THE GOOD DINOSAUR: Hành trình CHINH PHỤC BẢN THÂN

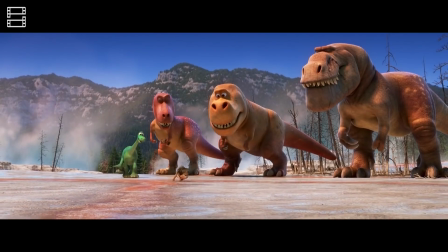Đặt bên cạnh mức kinh phí sản xuất cao ngất ngưởng 200 triệu đô và hơn 150 triệu tiền quảng bá, The Good Dinosaur đã giành về cho mình danh hiệu phim thất bại nhất của Pixar.
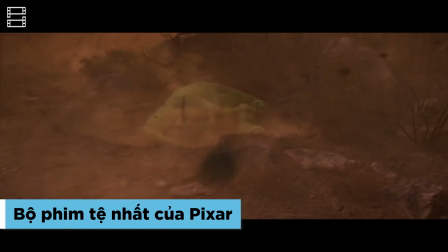Một trong những lý do khiến khán giả không mặn mà với The Good Dinosaur đến từ những review chê bai tới tấp về nội dung phim tràn lan trên khắp các mặt trận.
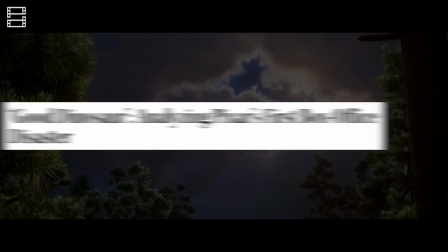Từ những trang đưa tin uy tín như là The Hollywood Reporter, The Guardian cho đến review cá nhân trên các diễn đàn,
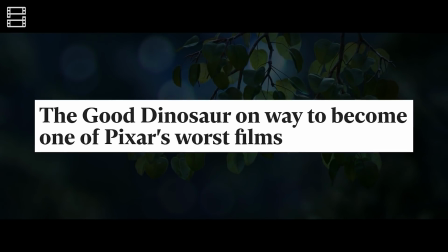đầu đầu cũng thấy dòng bình luận The Good Dinosaur, bộ phim tệ nhất của Pixar.
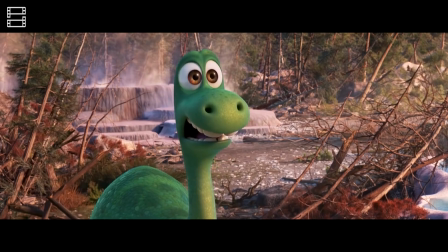Một điểm đáng chú ý là phim có những yếu tố không phù hợp với trẻ em, tiêu biểu là cảnh quay cận các con thằn lằn sấm giằng xé và nuốt chửng con mồi,
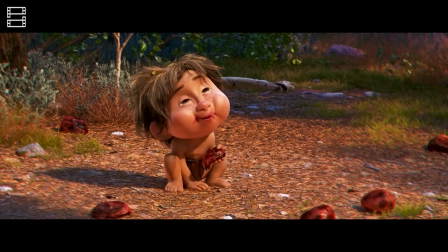hay là việc miêu tả các nhân vật chính ăn nhầm một loài thực vật gây ảo giác.
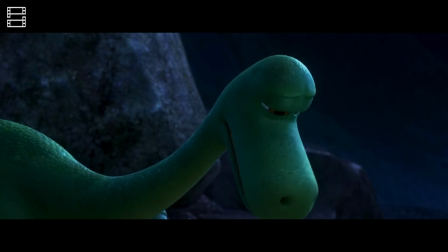Ngoài ra, việc viết lại kịch bản trong thời gian ngắn khiến phim mang một kết cấu an toàn và dễ đoán.
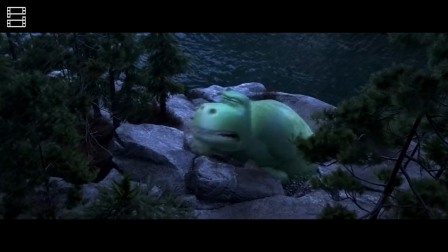Thêm vào đó, khán giả còn soi ra nhiều chi tiết được cho là đã vay mượn từ những tác phẩm ăn khách trước đây,
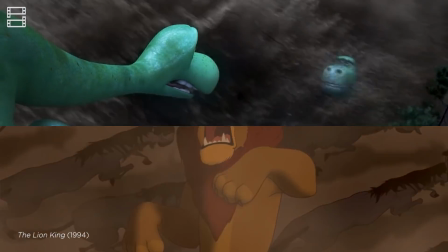ví như khung cảnh khủng long bố bị nước lũ cuốn đi. Nếu đặt lên bàn cân với những nhân vật phản diện đa chiều,
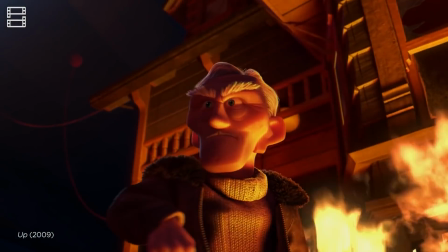sâu sắc và chiếm được sự đồng cảm của khán giả như là Charles trong Up, Stinky Pete trong Toy Story phần 2,
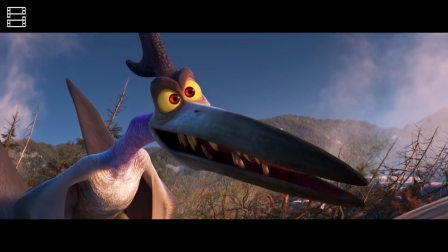thì những con thằn lằn sấm trong The Good Dinosaur có cũng được mà bỏ đi thì cũng chả mất gì nhiều.
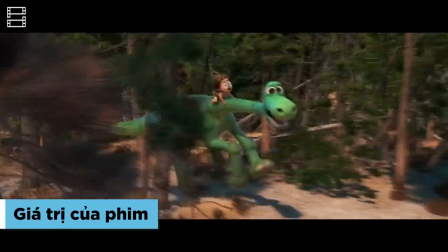The Good Dinosaur vừa thất bại về mặt doanh thu, vừa mang một nội dung bị giới phê bình vùi dập không thương tiếc, thế nhưng phim vẫn có những giá trị đáng được chúng ta công nhận.
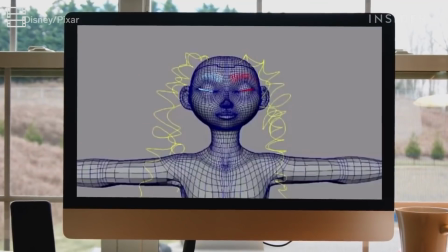Đầu tiên là về công nghệ đồ họa.
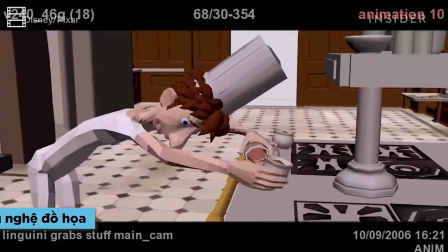Pixar nổi tiếng đi đầu trong lĩnh vực hoạt hình 3D khi cứ qua mỗi tác phẩm, họ lại đạt được những bước tiến vượt trội thúc đẩy sự phát triển của ngành đồ họa 3D.
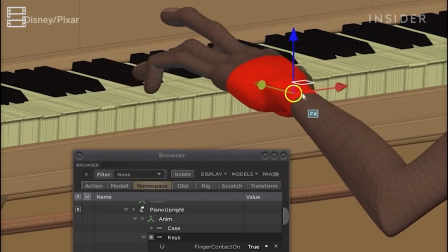Hãy nhìn xem Pixar đã đi được bao xa trong hơn 2 thập kỷ sản xuất phim hoạt hình.
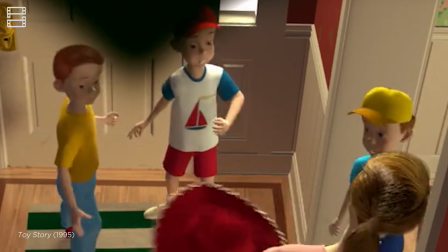Từ việc họ phải tận dụng một gương mặt của Andy cho tất cả các nhân vật trong phim vì sự hạn chế trong kỹ thuật đồ họa.
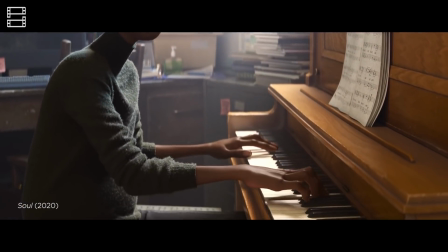Cho đến năm ngoái khi Soul ra mắt, khán giả không khỏi xuýt xoa khi thấy các ngón tay của nhân vật Joe mượt mà, điêu luyện trên phím đàn chơi các bản nhạc jazz.
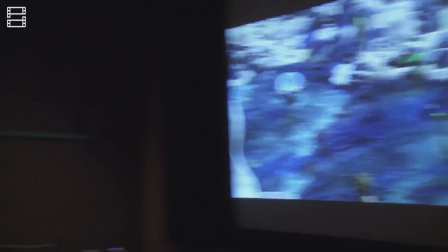Như bao bộ phim Pixar khác, The Good Dinosaur vốn dĩ được làm ra bởi những họa sĩ kỳ cựu và kế thừa những công nghệ đồ họa tân tiến nhất.
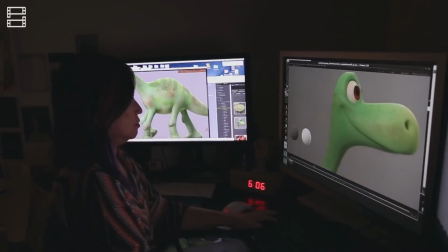Tuy hầu hết các loài động vật trong phim đều đã tuyệt chủng hoặc không có thật, nhưng chúng đều được thiết kế tỉ mỉ với nhiều cấu trúc xương sống, lông, da khác nhau.
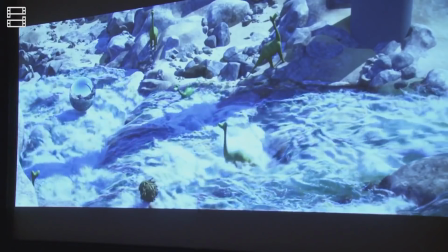Sự sinh động và chân thật của các con vật khiến người xem như được du lịch đến một khu bảo tồn sinh thái tràn đầy sức sống.
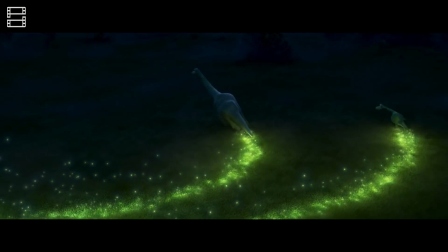Ngoài ra, không hoa khi nói The Good Dinosaur là bộ phim khó nhằn nhất Pixar từng sản xuất khi tác phẩm có khối lượng hiệu ứng đặc biệt khổng lồ, gấp đôi các bộ phim trước đây.
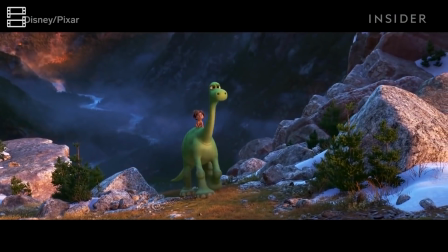Với hầu hết các thời lượng trong The Good Dinosaur là những đại cảnh thiên nhiên hùng vĩ, thì bên cạnh việc dựng lại chân thật vẻ đẹp hoang sơ của các khu vực Tây Bắc nước Mỹ,
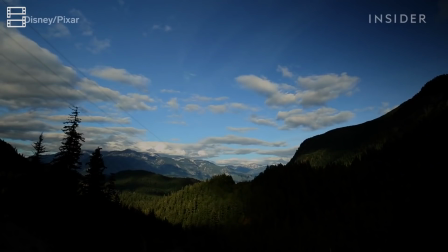các họa sĩ còn chú ý đến việc những đám mây nơi đây liên tục di chuyển do tốc độ gió cao.
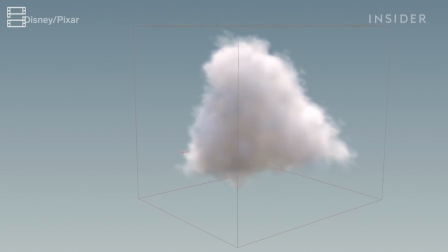Việc dựng mây 3D đặc biệt khó khăn khi mây không có bố cục và kết cấu rắn cố định, cộng thêm hình dạng và kích thước phải liên tục thay đổi.
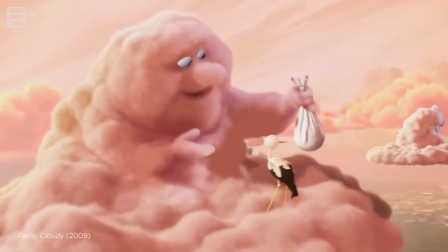Vào năm 2009, trong phim hoạt hình thử nghiệm Partly Cloudy của Pixar, những đám mây tuy là nhân vật chính, nhưng công nghệ đồ họa thời bấy giờ vẫn còn rất hạn chế.
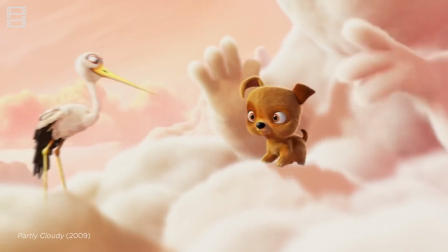Các họa sĩ chỉ có thể khắc họa nên những đám mây dựa theo kết cấu và hình dạng của kẹo bông gòn, nên mây trong Partly Cloudy còn có cảm giác hơi cứng cáp và nặng nề,
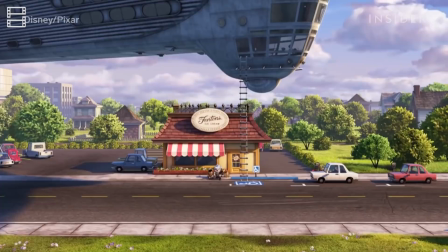thiếu đi sự bồng bềnh tự nhiên. Và nếu như trong những bộ phim hoạt hình dài chiếu rạp trước đây, mây được vẽ tệp và phông nền như một vật tĩnh,
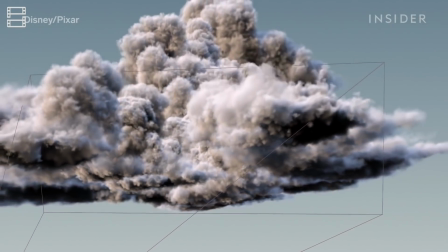thì The Good Dinosaur đánh dấu lần đầu tiên những đám mây ngoại cảnh cũng được xem như một nhân vật và có hẳn bộ phận hoạt họa dựng 3D
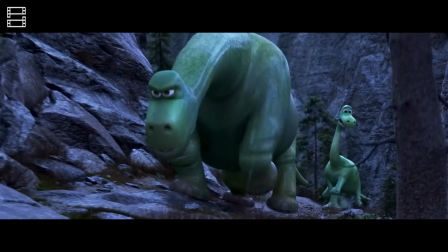riêng. Đạo diễn hình ảnh và thiết kế ánh sáng của phim Sharon Callahan đã chia sẻ,
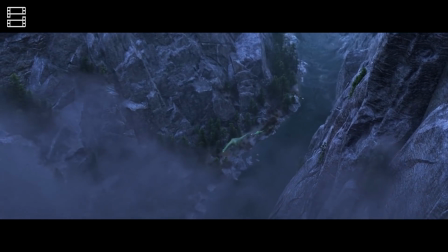cô đã xem những đám mây bão như một nhân vật phản diện thực sự của bộ phim và tạo hình chúng nhằm mang lại cảm giác bất an cho người xem,
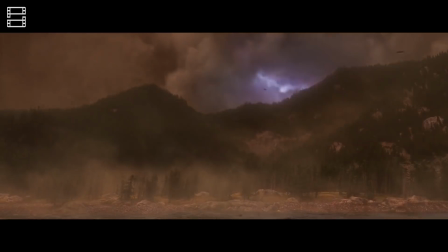khiến họ thêm đồng cảm với chuyến hành trình gian khó của Arlo. Cuối cùng, mọi nỗ lực của các kỹ sư,
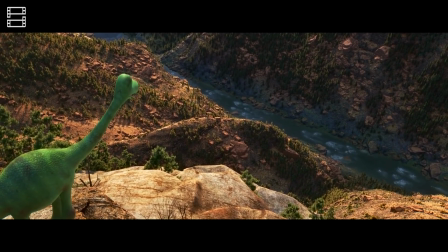họa sĩ đều được đền đáp xứng đáng khi thiên nhiên Tây Bắc nước Mỹ hiện lên đầy sống động và những đám mây cũng như một nhân vật đang kể câu chuyện của riêng mình.
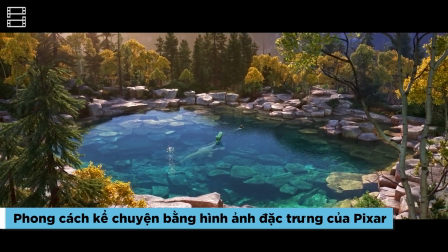Dù cho nhận về nhiều ý kiến trái chiều về sự sơ sài trong cốt truyện chính của phim, nhưng với sự góp sức phút chót của các cá nhân tài năng trong Pixar,
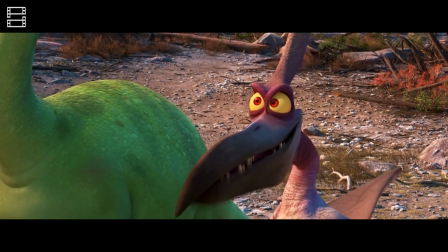The Good Dinosaur vẫn là một bộ phim sở hữu nhiều thông điệp được gửi gắm thông qua các hình ảnh biểu tượng.
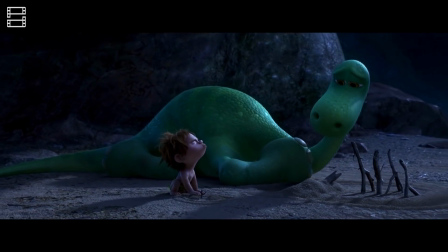Những bộ phim của Pixar vốn nổi tiếng với sự tinh tế trong việc dễ đạt hình ảnh và chiếm trọn trái tim của khán giả đôi khi chỉ bằng một ánh mắt, một nụ cười của các nhân vật.
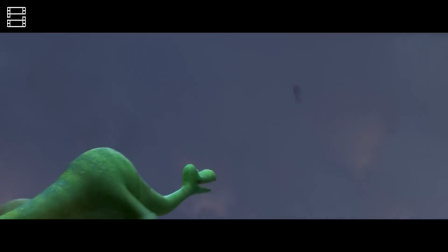The Good Dinosaur cũng không phải ngoại lệ,
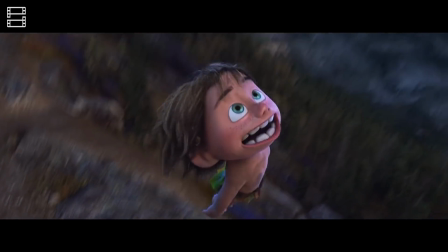và việc câu chuyện phim xoay quanh chuyến hành trình bất đồng ngôn ngữ giữa Arlo và Spot đã giúp Pixar tận dụng và phát huy sở trường kể chuyện bằng hình ảnh của mình.
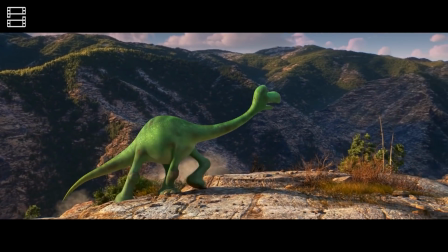Trong hồi đầu của The Good Dinosaur, để nhấn mạnh sự nhút nhát, vụng về và nhỏ bé của Arlo so với gia đình mình và thế giới xung quanh, các nhà làm phim đã liên tục đưa ra những hình ảnh tương phản mạnh mẽ.
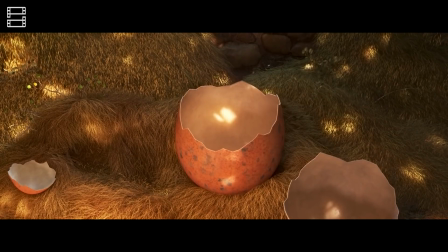Đầu tiên, nhân vật Arlo được giới thiệu đầy ấn tượng khi quả trứng khổng lồ lại nở ra một chú khủng long tí hon thiếu tháng.